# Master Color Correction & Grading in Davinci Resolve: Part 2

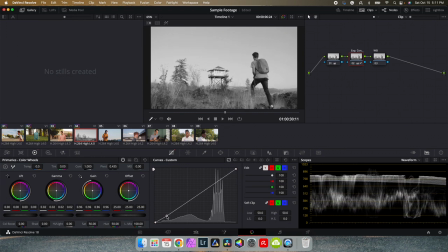(8:13)
And then in our curves, I'm just gonna go ahead and create some more contrast in those shadows. Something right around there looks pretty good. If we go ahead and disable this first node, we can see the contrast that we've adjusted. So this is a before and after.
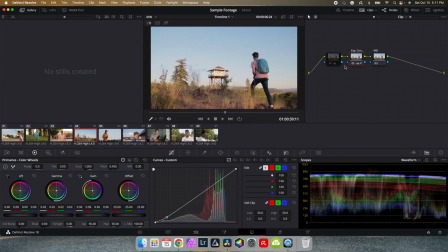(8:30)
We've adjusted our exposure and contrast a little bit, and it's very subtle, but I think it brings out some of the colors in the image and helps it pop a little bit more. Now under our white balance, we're gonna go ahead and take a look at our temperature and our tint. This image is looking just a little bit too cool, so we're gonna go ahead and warm it up a little bit here.
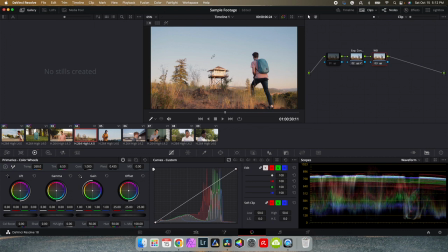(8:50)
And we're gonna add some magenta. And that's looking a lot more accurate, a lot more true to the colors that we saw on location. Let's go ahead and scrub through our clip here just to make sure that everything looks good. We'll go ahead and disable all of our adjustments to see the before, the after.
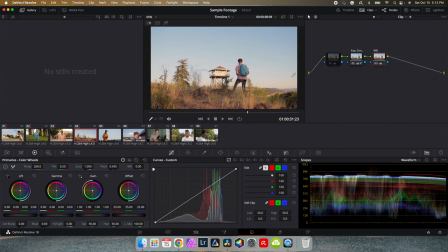(9:07)
It's just small tweaks. It doesn't take much to correct the image. Now, sometimes you will have to deal with bigger problems, but having these basic tools at your disposal can help you do much more extensive image recovery and color correction.
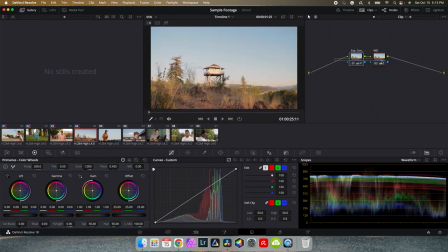(9:22)
All right, we'll go ahead and delete our first node here, and we'll clean things up a little bit, and we'll move on to the next clip.
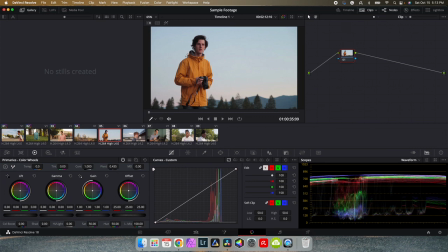(9:29)
Now, this one, the colors are looking pretty good, but things are looking a little dark in the face up here. So we're gonna go ahead and desaturate just like we did in the previous one. And then we're gonna create a couple more nodes here, come to our second node, and we're gonna brighten things up a little bit.
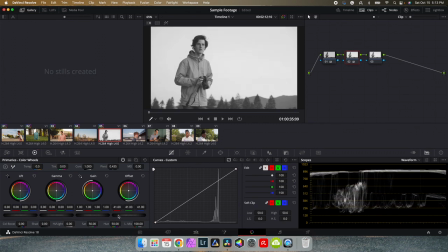(9:46)
I'm gonna drag up on our offset, and I'm gonna go ahead and bring the shadows down in our curves. Something like that looks pretty good. We can go ahead and disable our second node to see the adjustments we've made.
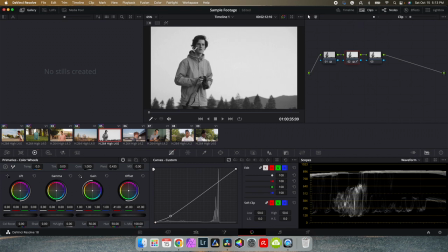(10:00)
We've kept a lot of that rich contrast in the shadows while brightening up the overall skin tone and all the midtones as well. If we go ahead and disable our first node, we can see the effect that we've had. If we disable the second node, we can see a lot of the colors are fairly muted.
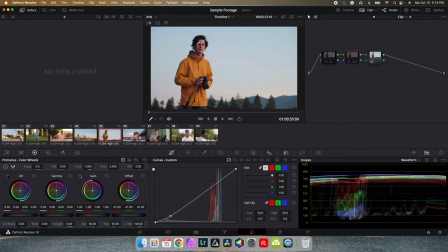(10:17)
It looks good, but it's just kind of dull and doesn't have any life to it, and it's a little dark up here in the face. But if we turn on our second node, we can see that we've brought some of that brightness out a little bit, and we've also increased a little bit of saturation by creating some of this contrast here.
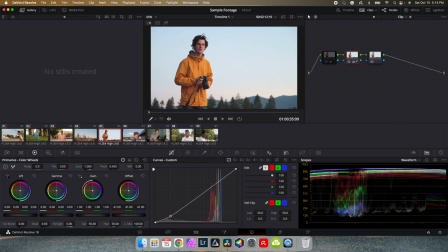(10:33)
Now we can see that it looks a little muddy up here because some of those blacks have been raised. So we're going to go ahead and take our black point on our curves, and we're just going to drag that ever so slightly to the right just to increase that contrast in the shadows.
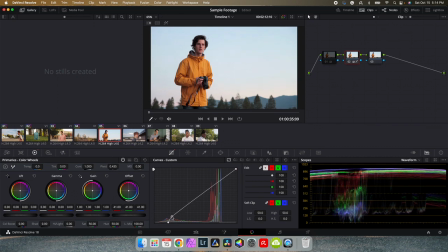(10:47)
And we'll adjust our shadows just a little bit here. And we'll also adjust our highlights slightly. Something like that looks pretty good. And I'm not seeing any white balance issues here either.
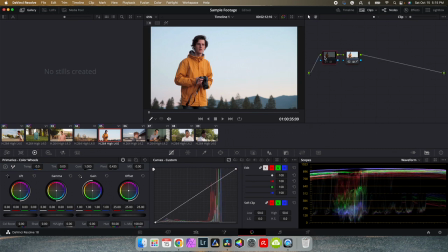(11:02)
So we're going to go ahead and delete this third node, delete our first node, label this node exposure and contrast.
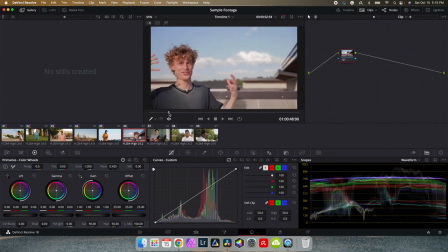(11:14)
And we're going to move on to our next clip. Scrubbing through the clip, we'll find our hero shot, our main frame that we want to look at for reference.
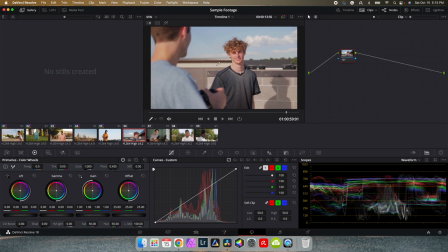(11:25)
Let's stick with this one right about here. I'm liking this one. So we've got some skin tones, we've got some sky and some neutral brick colors. I'm noticing that overall this image is leaning a little bit toward the warmer side of things, but we'll get to that once we start doing our other corrections.
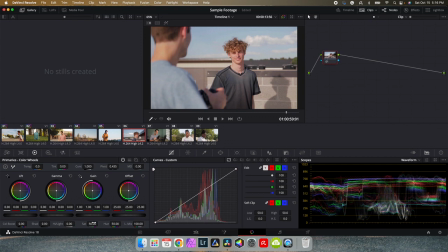(11:42)
First, we're just going to go ahead and desaturate just like we've been doing. And we'll go ahead and create a new node, Option S if you're on Mac or Alt S on Windows. And then we're going to go ahead and adjust our contrast.
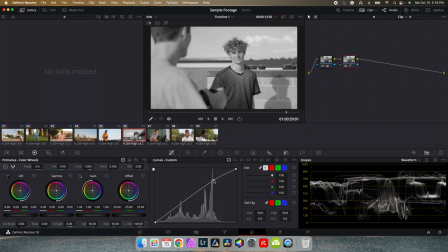(11:55)
I think our exposure is pretty spot on, so I'm just going to create some contrast by dragging these highlights up a little bit and dragging these shadows down. Very slight, but it introduces a little bit more contrast and creates a little bit more pop in those colors. We're going to go ahead and disable our first node, and then we'll take a look at the effect our second node has had.
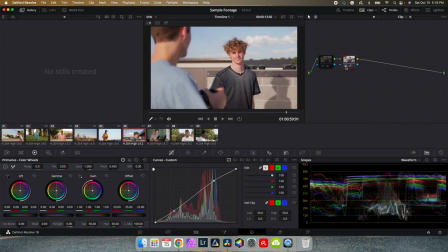(12:15)
If we turn this off, it still looks kind of dull. Turn it back on. There's a lot more life and a lot more contrast and rich, deep colors.